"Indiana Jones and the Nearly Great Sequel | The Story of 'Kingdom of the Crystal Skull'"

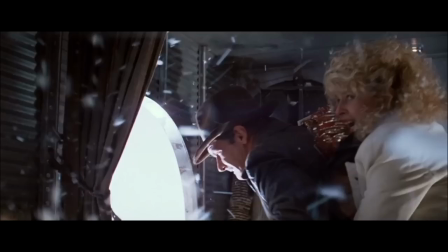(12:40)
But even when there are fantastical elements or death-defying escapes introduced, there is still logic behind them. them.
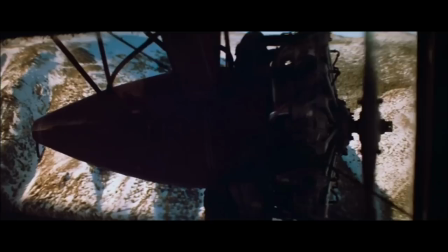(12:46)
Like when Indy, Shirtround, and Willy jump out of the plane using the inflatable raft. It's unrealistic that they'd survive, but they literally had no other options, so why wouldn't they give it a try?
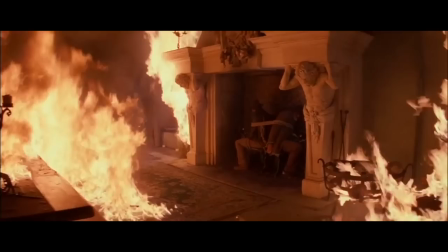(12:56)
These movies were great in backing Indy into a corner in which he had to figure out how to escape quickly.
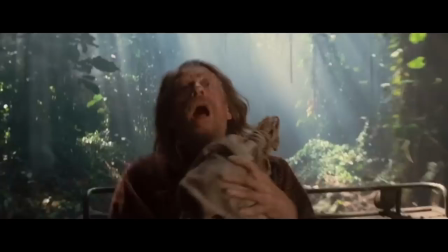(13:01)
The scene here with the car going over the waterfalls is the complete opposite of this.
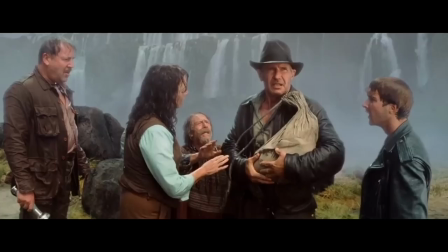(13:06)
Again, they have Oxley, they have the skull, everyone is safe, so why are they trying to beat the Russians to Akator?
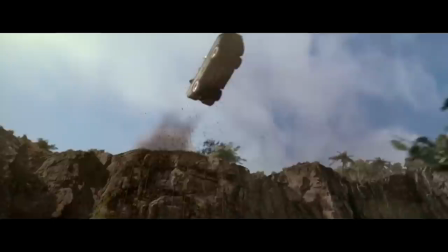(13:12) Because it told me to.
Is it really worth risking their lives?
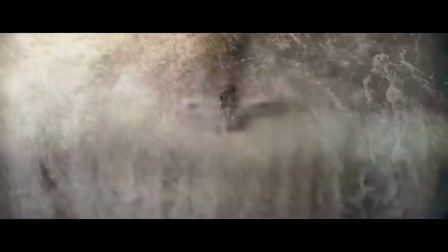(13:16)
I'll even give them this first drop, but then it happens not one, not two, but three more times. Let's come back to that raft drop in Temple of Doom again.
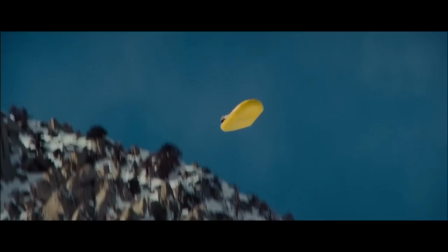(13:27)
As implausible as this is, they at least shot an actual raft falling from the sky using dummies and landing in the snow below.
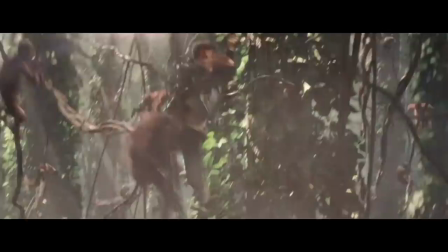(13:34)
It adds a layer of plausibility that is so lacking in this successive CGI found in Crystal Skull.
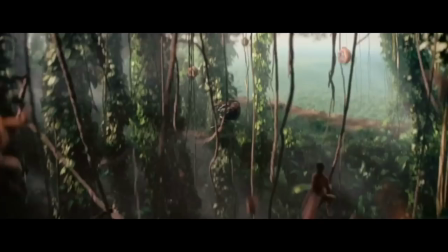(13:40)
And honestly, that's the component that really drags this movie down.
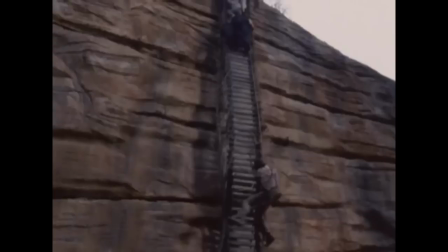(13:44)
While the previous three Indiana Jones movies are filled with special effects, the filmmakers also knew their limitations.
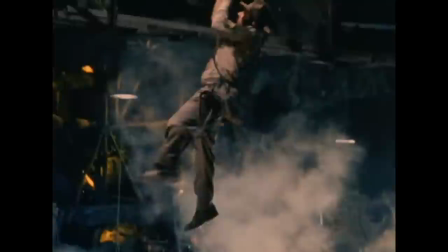(13:50)
The writers may have written daring action set pieces, but they were all written knowing they could be achieved through clever cinematography,
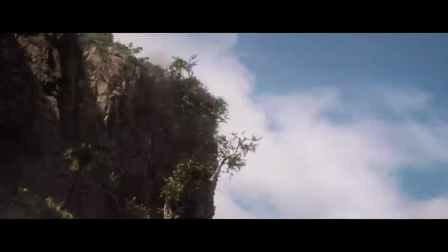(13:57)
miniatures, models, and other practical effects. For the first time ever, we had created dummies that as they fell, they kicked.
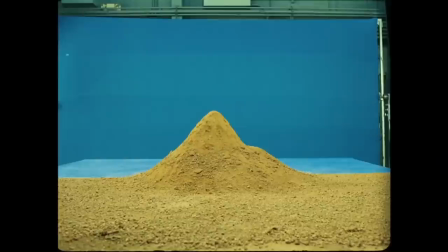(14:05)
You know, nowadays with CGI, they cheat. We actually did it for real. The very first shot of the movie even highlights this.
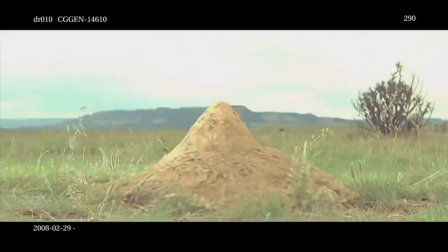(14:12)
Writing an Indiana Jones movie in the age of CGI basically let the sky be the limit. Now for King of the Crystal Skull, it's nearly all digital.
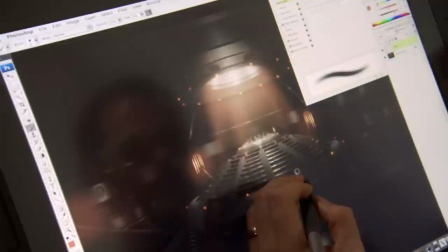(14:21)
I'm doing one small miniature set, but everything else has been digital.
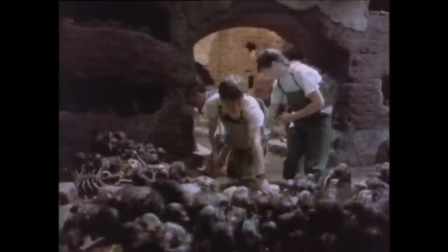(14:26)
Digital photography, digital map painting, 3D modeling and rendering.
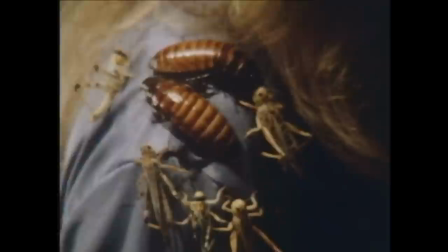(14:31)
You look at something like Last Crusade, which featured dozens of real rats in the sewer, or the hundreds of live bogs used in Temple of Doom.
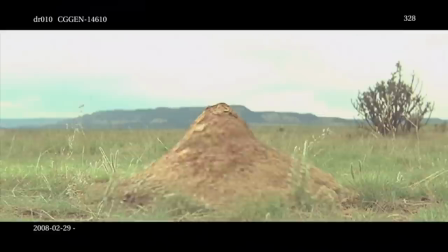(14:37)
Yet here, they couldn't even figure out how to make a single groundhog come out of a mound, so they just animated one end.
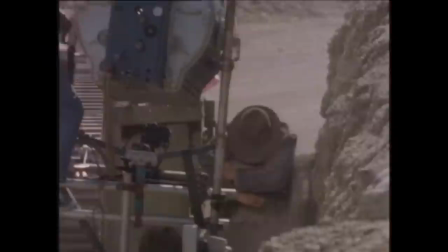(14:46)
Same thing with the tank chase in Last Crusade. It feels so thrilling and real because it was filmed in a way that genuinely looks real.
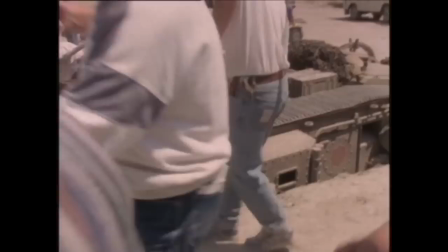(14:53)
And then you watch the behind-the-scenes videos, and you see just how much labor and planning went into a single shot like this.
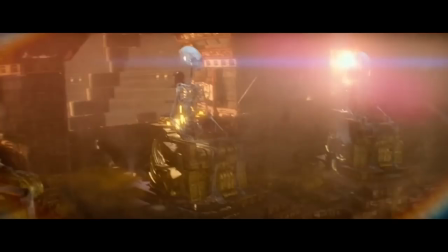(15:00)
And honestly, there's nothing in Crystal Skull that captures that same feeling. The writers and filmmakers therefore didn't have to get clever with the action and set pieces here,
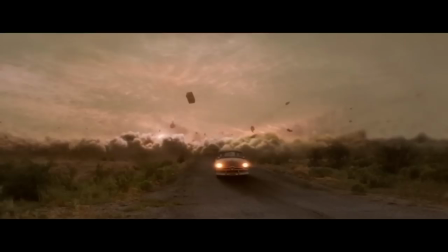(15:09)
as CGI allowed them the freedom to envision any scenario, which is fine in your standard modern action movie,
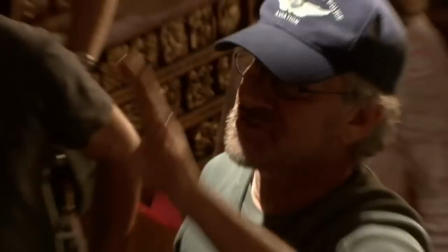(15:15)
but not in an Indiana Jones movie.
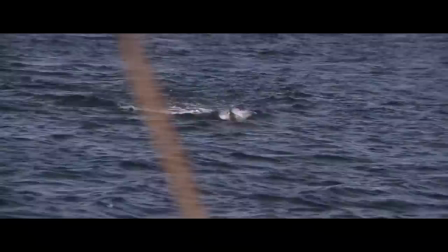(15:17)
It's just such a shame because Spielberg is the king of embracing the technical limitations of filmmaking and using it to create mystery and awe in his films.
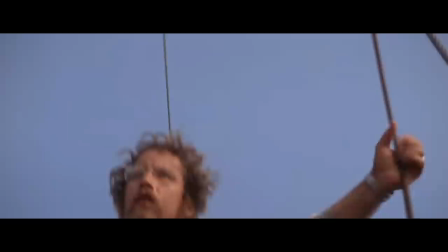(15:25)
When the shark didn't work in Jaws, it led to a far more interesting and suspenseful film.
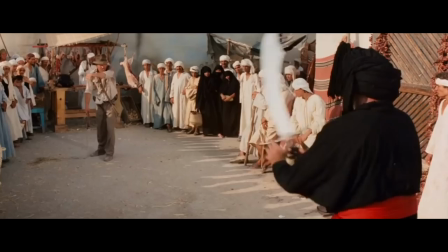(15:29)
When CGI hadn't yet been perfected for Jurassic Park, he went for a combination of animatronics and computer animation for a truly unique blend that still holds up.
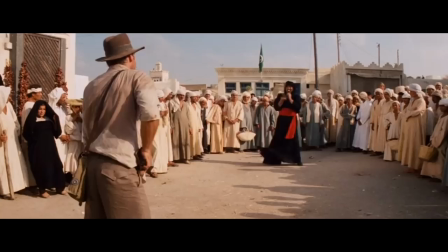(15:40)
When Harrison Ford injured his back filming Raiders of the Lost Ark, Spielberg abandoned an entire planned fight sequence for what is now considered one of the film's most iconic moments.
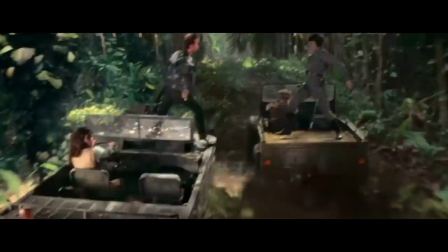(15:52)
That's the real reason so many people have a problem with the unrealistic elements here as opposed to the earlier movies.
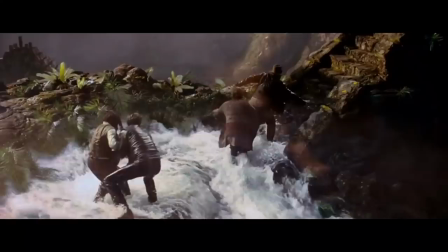(15:58)
Here, instead of figuring out clever ways to execute these set pieces in a way that feels grounded and real they just use cgi and
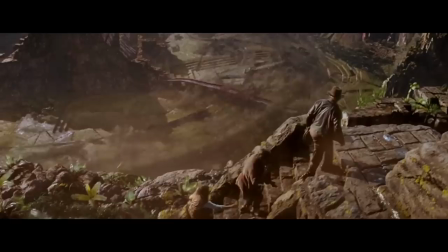(16:06)
digital effects and it really undercuts the action and pulls us out of the story it's a shame that they didn't realize this at the time because the scenes that
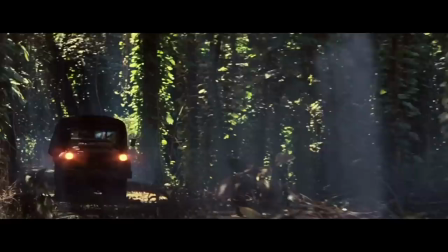(16:13)
work like that motorcycle chase really comes close to that classic indiana jones action that we all craved but
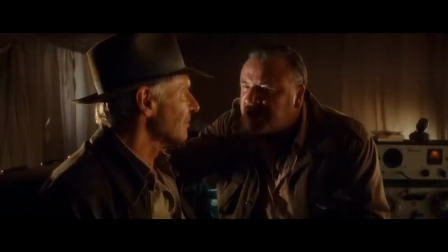(16:20)
as the movie gets to the second half the less and less real the action feels then you mix in the gaps in character logic,
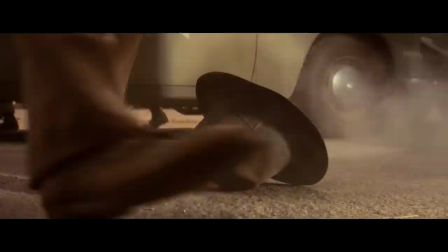(16:26)
and you're left with a pretty messy film.
Not as easy as it used to be.
When this movie was announced, everyone seemed to make jokes that Harrison Ford was too old to play Indy,
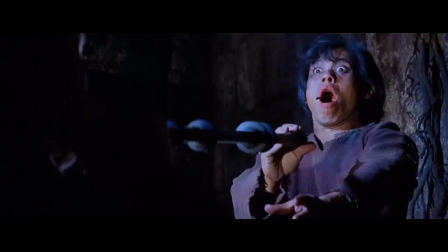(16:35)
but watching this movie now, I have to give him credit for just how energetic he is in this role again.
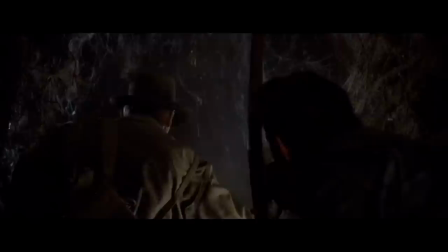(16:43)
His performance as Indiana Jones is one of the reasons this movie is still worth watching.